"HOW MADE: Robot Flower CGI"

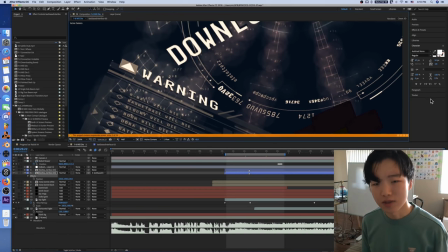(18:47)
Oh, and one thing I did with these different displays, and this here is also pre-made, made by someone else, but I did modify it. But these two things here, one thing I wanted to do to give them a little bit of depth is I have them duplicated.
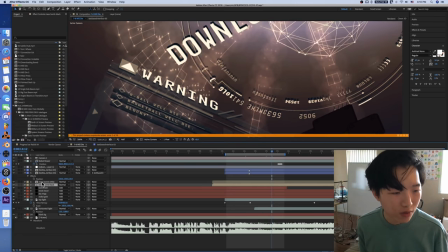(19:00)
So not only is there a white version, there's also a black version behind it too. So we've got a little bit of almost a drop shadow, but also kind of like a glass pane. and one thing that I liked that I was inspired by
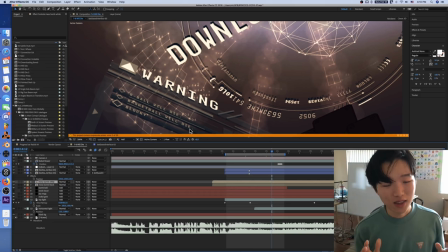(19:16)
if I can say inspired because I didn't really do as much as what they did in Ender's Game which was they you know you know spent a long time making everything by themselves you know it's obviously you know a much mass more massive
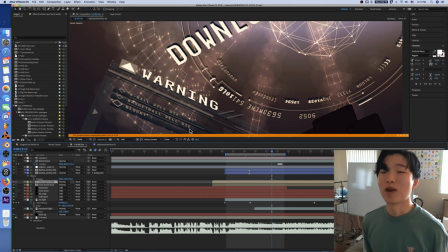(19:31)
production and to say that I was inspired by this is kind of I don't know it's almost like I'm not even gonna compare myself to this because this cuz yeah what they did in there is really really cool and I
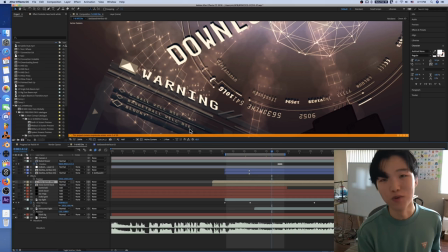(19:46)
think if you just Google Ender's game Ash Thorpe you can see like some of the super cool stuff that happened there and this is just my attempt at trying to emulate it and what they did there was they yeah had a glass paint effect where they duplicated it and that's what's going on here but
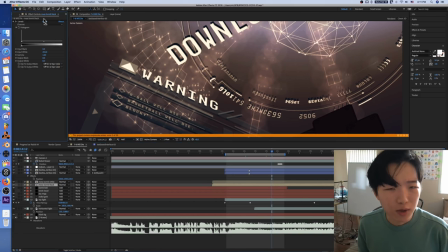(20:02)
what they did was they had the same thing just like white text and then more white text and it looks kind of like doubling like if you're looking at a mirror and in here i decided to make it black because it probably just makes it easier to read
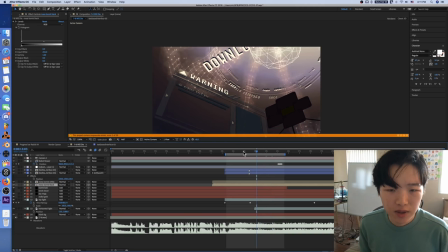(20:16)
so that's that we've got these two things this composition here
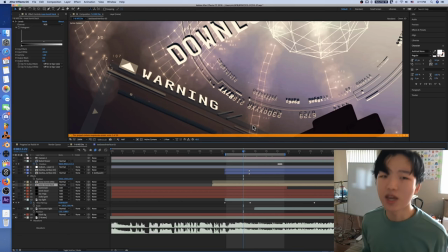(20:21)
being in 3d made it really cool because we've got a 3d camera so as the camera moves around you can really see the
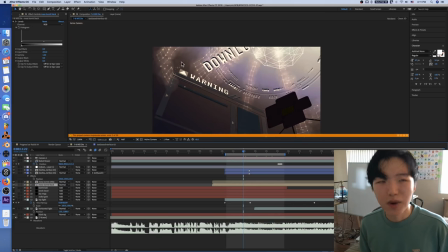(20:26)
depth going on and the bomb i want to talk about the bomb so if i can find the composition with that
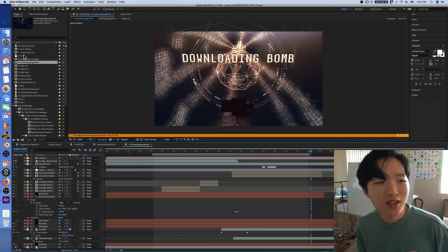(20:34)
downloading bomb have you noticed that these scenes are all in order despite them being alphabetically organized you can see i've kind of contorted the names a bit so like in the beginning flower says where am i and here i've named it am i where because it's the
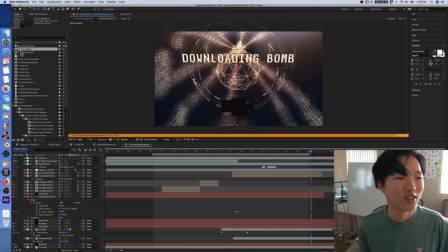(20:49)
first scene that's got to start with an a of course yeah smart and
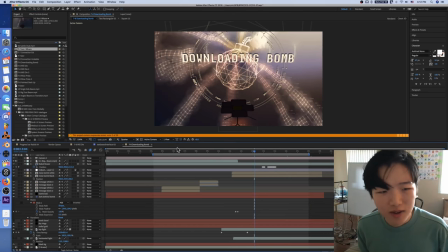(20:54)
this bomb here this bomb was a 3d model i made and that's something I like about Yenobox nodes is that you can import an OBJ and use those use 3d model to specify where the positions of the nodes are and that's fun so
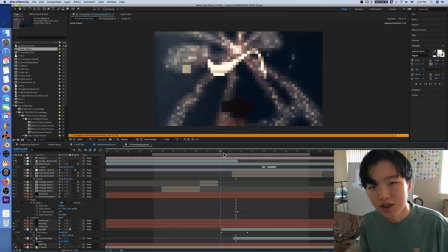(21:12)
you can sort of put whatever you want in 3d and then you can also morph it to a different shape and someone tweeted at me about that and I'm glad they noticed that and
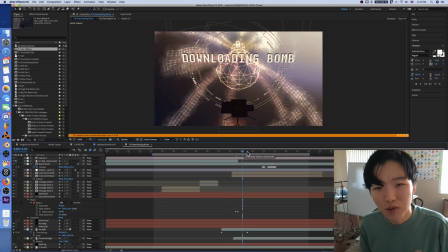(21:20)
that was really rewarding to see that happen
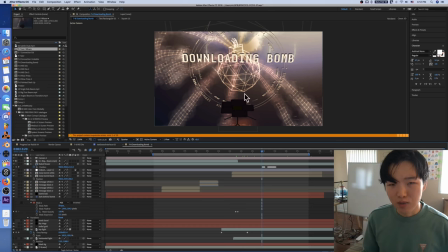(21:23)
downloading bomb all right and i've animated the speed so now that animation property in the inbox nodes that we talked about earlier you can animate it so now it's begins not moving then it becomes moving yeah all right what else is there to talk about
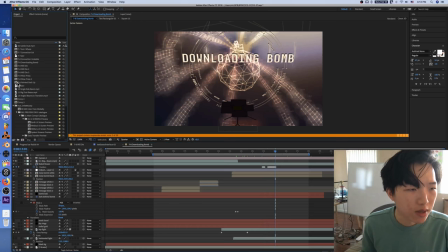(21:40)
anything going on here oh yeah the very
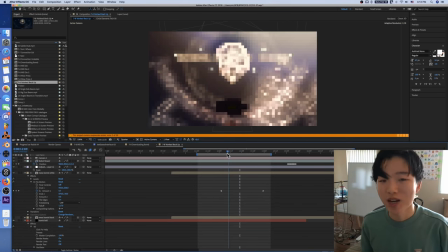(21:45)
last scene where the stuff is all yoinked back up starts with a y because that's at the the end of the alphabet.
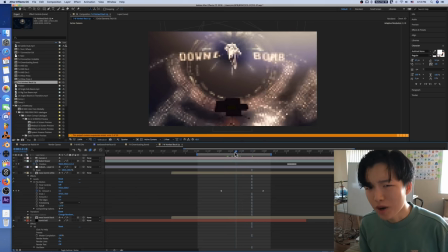(21:50)
Everything's going back up. We've got the bomb having an effect applied to
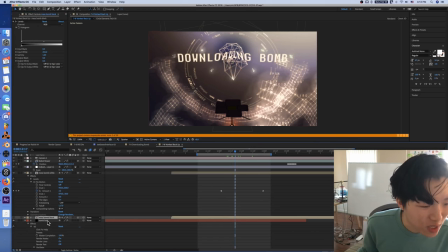(21:58)
it or having some sort of displacement if I can find the layer.
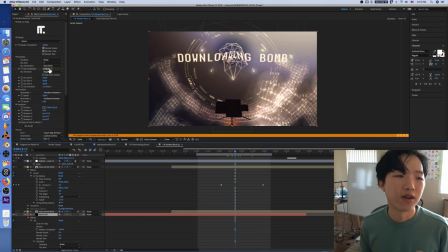(22:04)
So we've got an oscillator, a noise oscillator, having the amplitude being animated. And so as that value that the amplitude, the amplitude value increases, the bomb goes up. And that's how that's done.
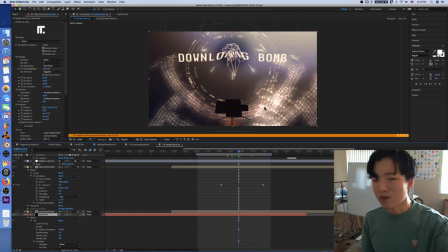(22:20)
A similar thing happens to the nodes in the background, that sort of sphere, and also just everything else really. And then on top of that,
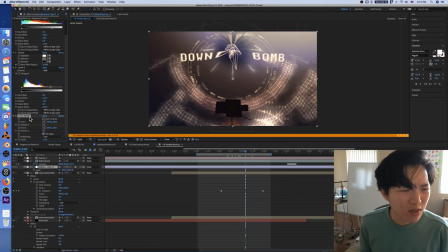(22:30)
I have the adjustment layer having the CC flow motion effect to give it a little glorping going on, little distortion, screen space distortion. Is this the right layer? I'm disabling it. Nothing's happening. Oh, I know what it is.